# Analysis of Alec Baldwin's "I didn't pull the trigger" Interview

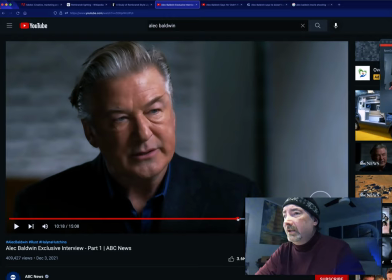(16:33)
Now, I don't know if Alec has moved or they've readjusted the lighting, but they've got more of a full lighting on him now.
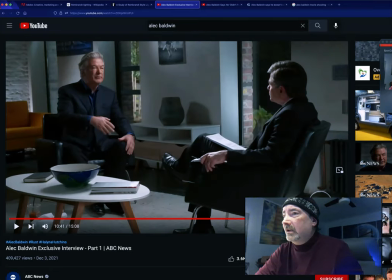(16:43)
I think it's because he's moved. No, actually not. Look, the setting is much brighter. It's a wider shot. Look at that. They've changed the lighting. They changed the lighting. Now this table that was once in shadow.
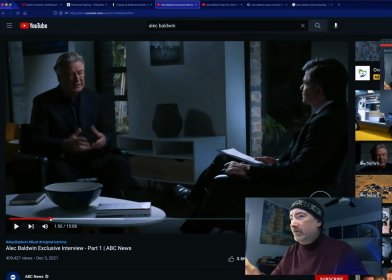(16:56)
See how the table was in shadow? Different angle to the camera. All that's in shadow over here.
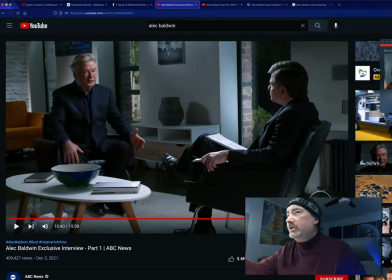(17:05)
Brightly lit. Oh, they've changed the lighting. They've got the orange chair in the background. Is this a revelation moment?
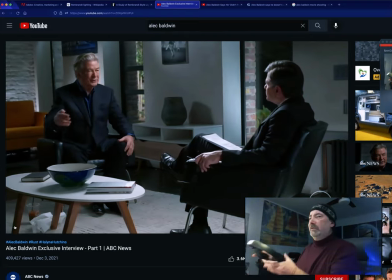(17:10) It was to give more of my salary back to the production to pay for X. And I was about to say to him,
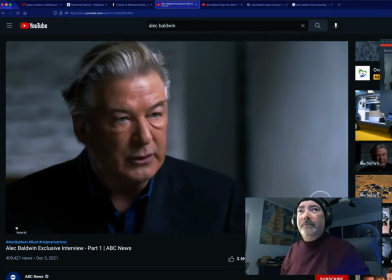(17:18) let me know what it would be to be and be you guys in a house that's closer to the, how we can address your problem.
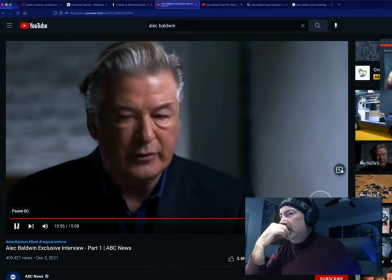(17:24) I will be happy to contribute to that. The next day they were gone.
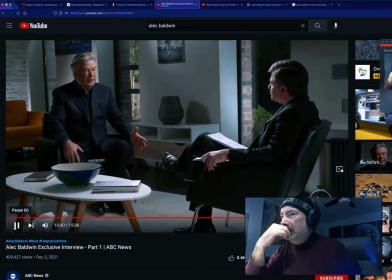(17:29) See, what I was about to do, which I've done on any number of films and TV projects, was to give more of my salary back to the production.
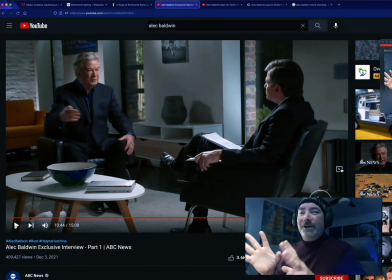(17:38)
Give more of my salary. Now this is how he's got a little smile on his face. It's a different angle, different lighting. He's got the orange chairs emphasized here. The blue in the bowl is more the cameras kind of moving. They must have rails here and they're moving, or they did it in post, but they're moving in rails from left to right.
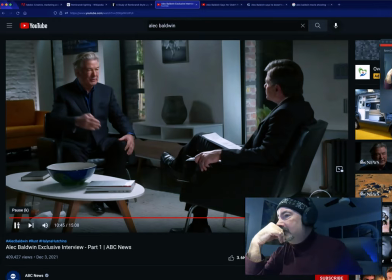(17:56)
He said, I'm going to give some of my salary.
To pay for X. And I was about to say to him,
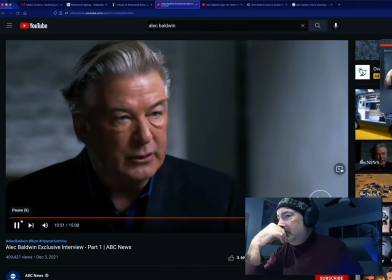(18:03) let me know what it would be to be and be you guys in a house that's closer to the, how we can address your problem.
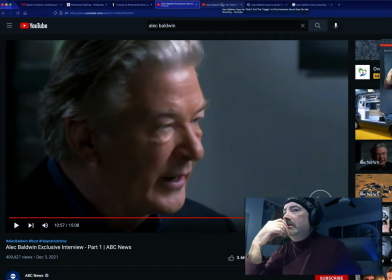(18:09)
I will be happy to contribute to that. so so and then they cut they've got a multiple camera set up here they've got at least one or two cameras on him this this is not impromptu they'd have to have at least three cameras in the room which they could but this is all
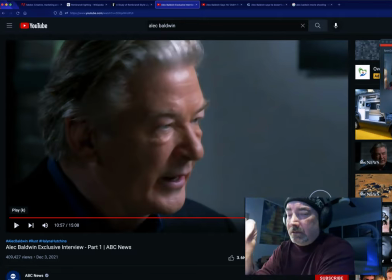(18:25)
another thing most people don't know this is all edited sometimes it can be on the fly with an editing board where they can switch between cameras or they they record it on multiple cameras that want to go back into the control room and in post they got some college graduate or somebody from
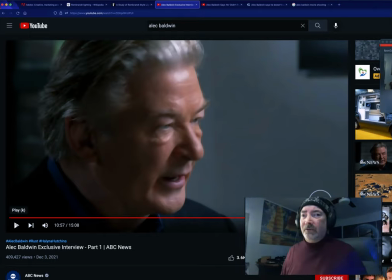(18:42)
their post-production staff that edited this all together with along with the producer to make it look snappy and clean and the sound is perfect and all that stuff and i apologize
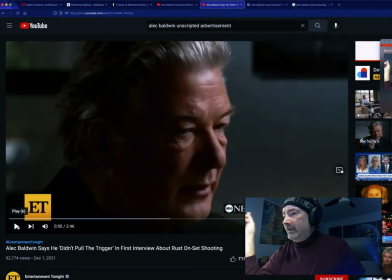(18:52)
this is the actual full interview this this is where you really get manipulated now this this is the promo for the abc news exclusive where alec balden says he didn't pull the trigger
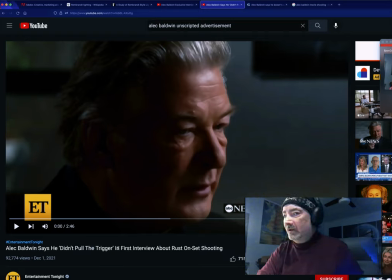(19:07)
in his first interview about rust on the set on the on-set shooting.
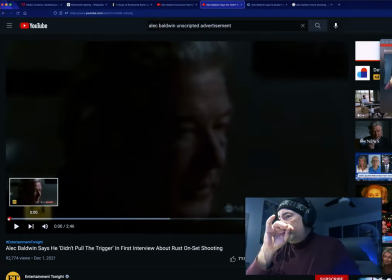(19:13)
Now this is the opening shot here. Look at this as it is it opens.
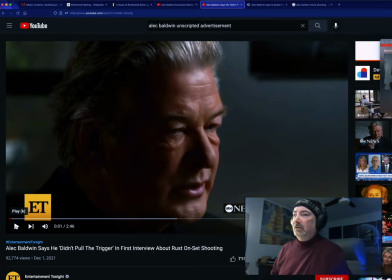(19:21)
Dramatic, dramatic lighting, dramatic. Extreme Rembrandt lighting with the triangle here. Perfect Rembrandt lighting. Creates a very dark and somber This is a tight close-up of his face to show the bag,
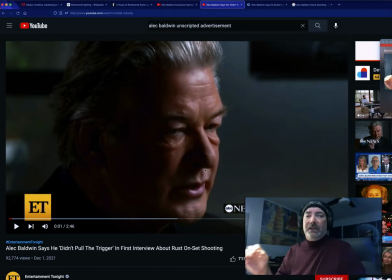(19:36)
to show the grief, to show how much he really feels bad about shooting this one. But he didn't pull the trigger, and he doesn't care if it ruins his career. We must remember that.
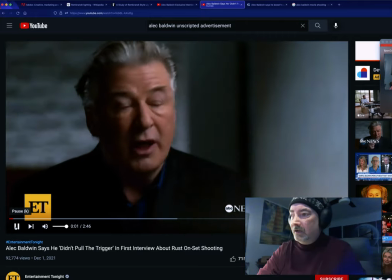(19:47)
But listen to the music. Just the music.
Was loved by everyone who worked with and liked by everyone who worked with and admired.
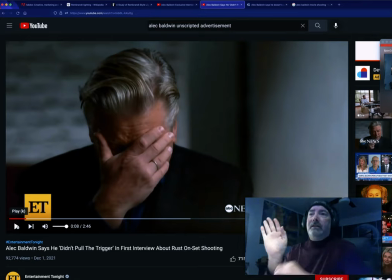(19:57)
Oh, he's crying. Oh, Alec. The actor is giving the best performance of his life because his life is on the line, people. His career is on the line. He's like, oh, my God. I killed a woman. My career's over. Oh, my God. My career's over. And I'm like, it's sued.
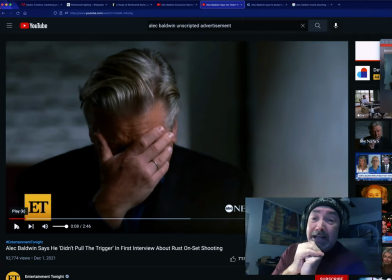(20:17)
I've got to tell the world I'm an innocent man. But listen to the music.
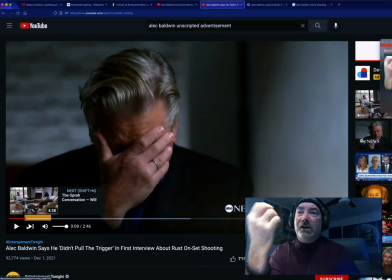(20:24)
This music is designed to pull at your heartstrings. Oh, sad. This is a minor key. These are sad notes.
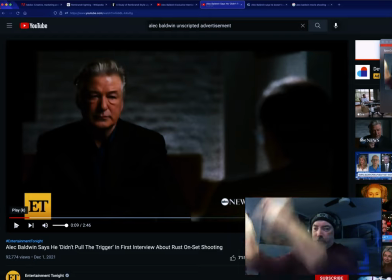(20:35)
Oh, and the cymbal. The cymbal. To cut the crossfade. Fade dip to black.